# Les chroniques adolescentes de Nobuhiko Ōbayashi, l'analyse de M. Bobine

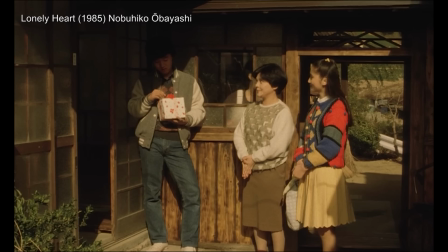(20:31)
Un procédé que l'on retrouvera dans l'Oni Art, où la présence surnaturelle est régulièrement confinée dans une portion bien précise du cadre et de l'espace.
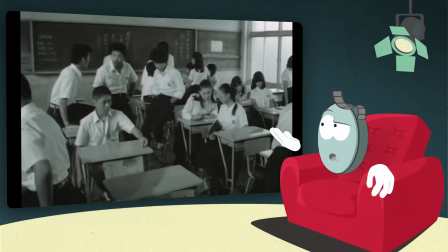(20:42)
Pour en revenir à la nouvelle de la classe, ce film ne propose qu'assez peu de figures de style propres au cinéma d'Obayashi, ou alors disséminées à toute petite dose.
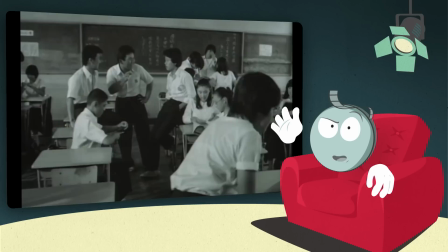(20:49)
Mais on y retrouve des scènes de classe très vivantes, ou encore le noir et blanc. Ce procédé est utilisé de façon cohérente étant donné qu'il participe à la confusion des genres, le sujet même du film.
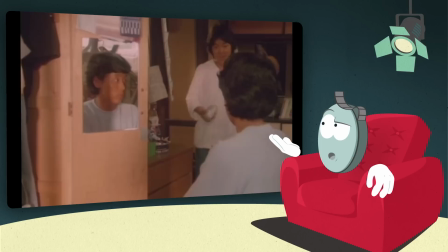(20:58)
En plus d'épouser l'état émotionnel de notre héros, le noir et blanc est ici utilisé lors de scènes dénuées d'arguments surnaturels, alors que la partie fantastique baigne dans une photographie en couleur, aux teintes plutôt réalistes.
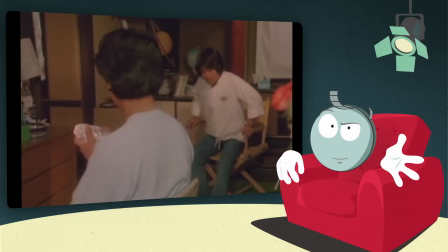(21:10)
Cette sobriété formelle participe à renforcer la proximité du spectateur envers les deux personnages principaux, et par conséquent l'émotion dégagée par le final du film.
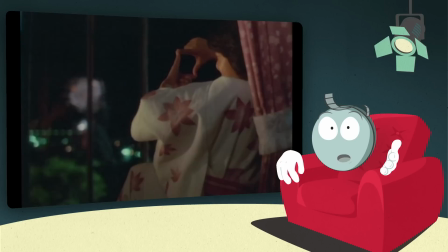(21:18)
En extrapolant un peu, on pourrait dire que la démarche d'Obayashi est totalement raccord avec ce que le film raconte. Le cinéaste semble se glisser dans la peau d'un autre, en tire des enseignements et continue à affirmer sa forte personnalité.
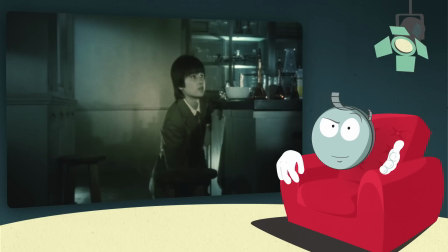(21:30)
The Little Girl Conquer Time peut être vu comme l'aboutissement de ses enseignements.
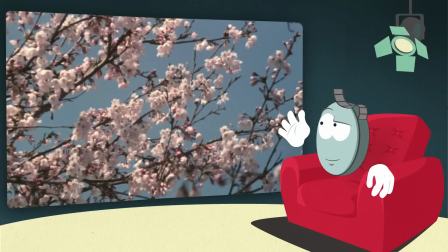(21:34)
D'entrée de jeu, le film opère une synthèse entre le classicisme de la nouvelle de la classe et la stylisation des films précédents.
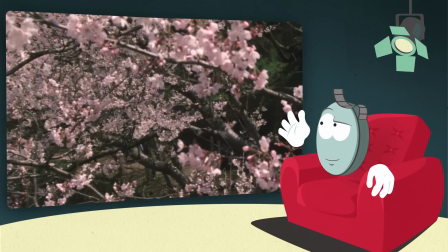(21:40)
Le rythme plutôt posé propose même quelques instants contemplatifs, dans lesquels la nature et les éléments du film sont le miroir de l'âme des protagonistes.
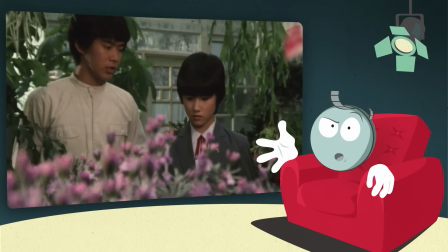(21:47)
Cette dimension animiste est tout à fait raccord avec l'importance que prend la nature et en particulier les fleurs dans le récit.
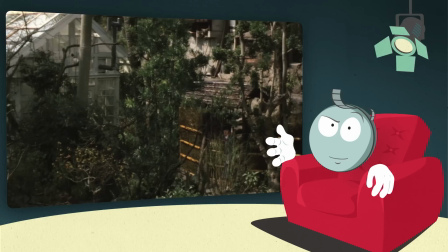(21:53)
Ce rythme relativement calme ne cède jamais à l'hystérie de House ni aux hésitations de School in the Crosshairs.
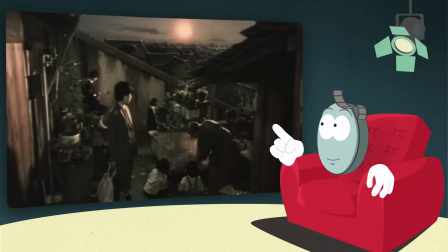(21:59)
En cela, on se rapproche de la nouvelle de la classe, mais avec une patte graphique bien plus affirmée.
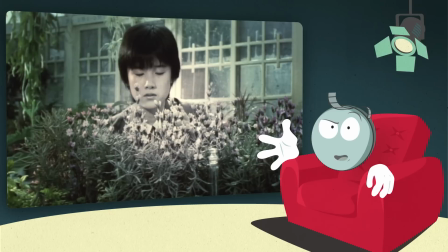(22:04)
Ainsi, on retrouve l'habituel noir et blanc, mais aussi les matte paintings, les changements de ratio et le technicolor flamboyant.
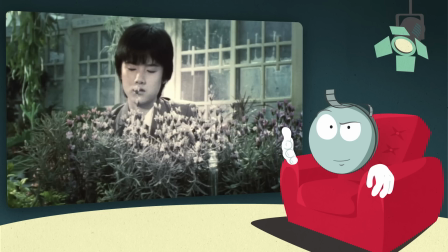(22:09)
On y retrouve aussi ces plans vus dans School in the Crosshairs qui proposent un dégradé du noir et blanc à la couleur, qui ont ici une signification toute particulière étant donné que le film,
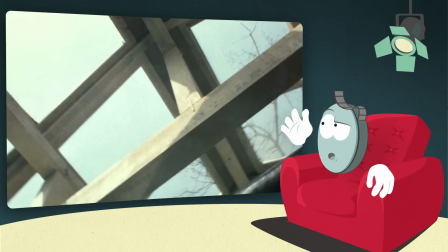(22:19)
comme tout métrage parlant de voyage dans le temps, aborde la cohabitation entre passé et présent et leurs possibles interactions.
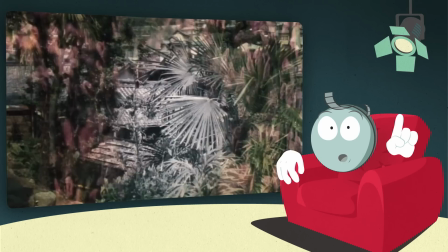(22:24)
Quant aux effets spéciaux tels que les prises de vue en image par image, les superpositions et autres aplats de couleurs,
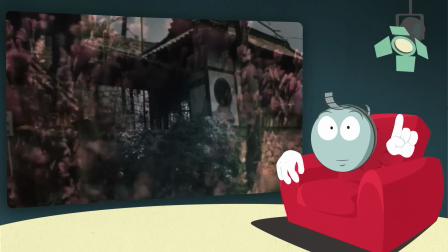(22:30)
ils sont, plus encore que dans School in the Crosshairs, réservés à certains moments clés.
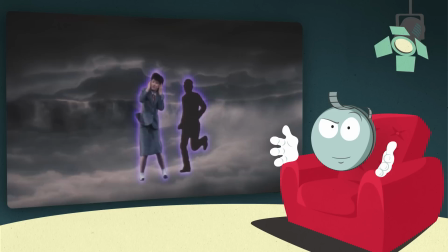(22:34)
Cette patte pop, psyché et expérimentale indissociable des débuts d'Obayashi surgit principalement lors du dernier acte,
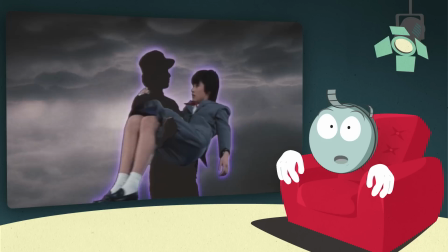(22:41)
au moment où les enjeux émotionnels sont à leur apogée. Posé et soutenu par une mise en scène tributaire de la sobriété mise à l'œuvre sur la nouvelle de la classe,
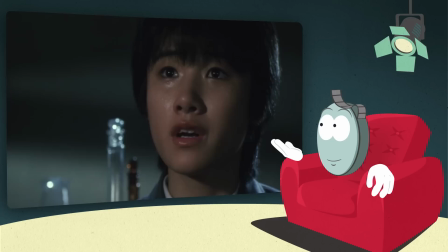(22:48)
ces enjeux décollent dans une explosion de formalisme pop qui renforce la puissance dramatique du final.
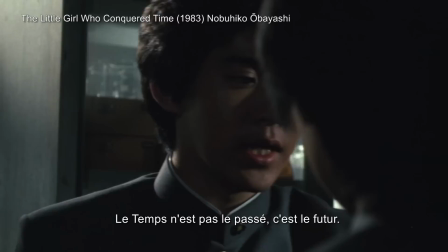(22:54)
Par exemple, lors de cette séquence très émouvante,
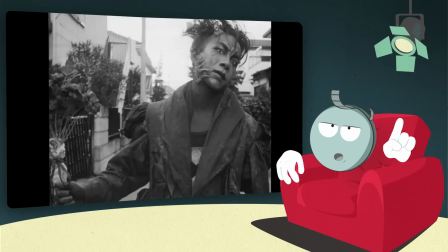(23:03)
il est difficile de ne pas faire le lien avec la mise en scène de Obayashi qui se tourne vers l'avenir, au point même de préfigurer le Tetsuo de Tsukamoto qui sortira 4 ans plus tard,
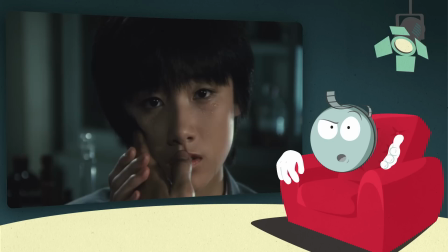(23:12)
tout en étant nourri par le passé, comme en témoigne cette douce atmosphère nostalgique et cette mise en scène reprenant les codes du mélodrame classique et du muet.
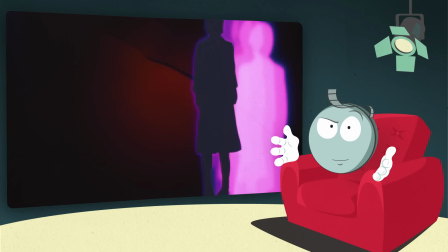(23:19)
On pourrait aussi dire que le film est à l'image des personnages de cette tétralogie thématique, des protagonistes dont les pouvoirs extraordinaires sont intimement liés au fait qu'ils sont entre deux âges.
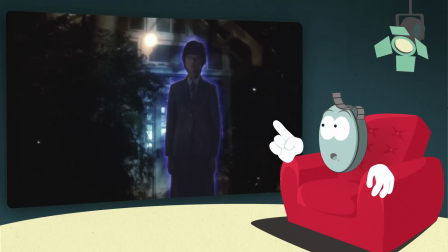(23:29)
Au final, cette approche propose une synthèse réussie entre le classicisme de la nouvelle de la classe et l'avant-garde qu'affectionne le cinéaste. Cette fusion fait écho avec le parcours de la jeune Kazuko, qui en revenant dans le passé, apprend à mieux appréhender l'avenir.
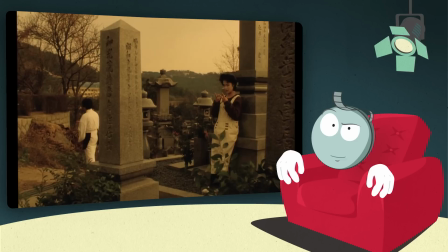(23:43)
Quant au dernier de ces quatre films, Lonely Heart, il peut également être vu comme une synthèse stylistique des précédents travaux du réalisateur, mais sous une autre forme. Au délire visuel fluorescent de School in the Crosshairs, Obayashi préfère ici la sobriété de la nouvelle de la classe. Ainsi, la dimension fantastique est traitée de manière très épurée. On peut d'ailleurs reprendre notre comparaison avec un plan simple.
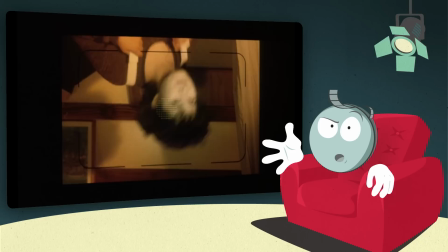(24:03)
Comme chez Sam Raimi, la mise en scène n'est plus du tout ostentatoire. Elle est sobre, mais extrêmement pensée et efficace dans ses effets discrets.
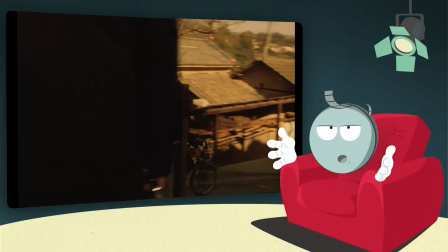(24:10)
Par exemple, une simple sortie de champ et un simple raccord parviennent à figurer le fantastique. Tiens, et d'ailleurs, des rumeurs prétendent que la précision de cette mise en scène aurait tapé dans l'œil d'un certain Akira Kurosawa,
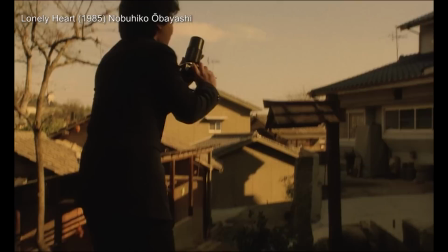(24:21)
au point que ce dernier aurait insisté pour que ses subordonnés voient le film.
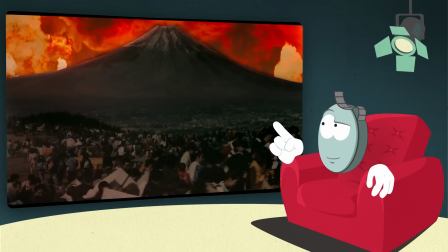(24:27)
Bon, en tout cas, les deux cinéastes deviendront amis, et l'empereur, comme on le surnomme,
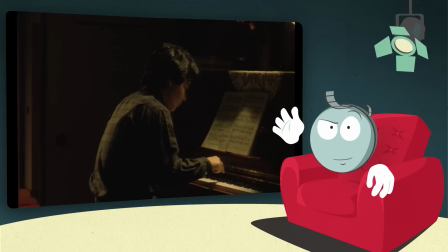(24:32)
confiera 5 ans plus tard le making of fleuve de son film Rêve à Nobuhiko Obayashi.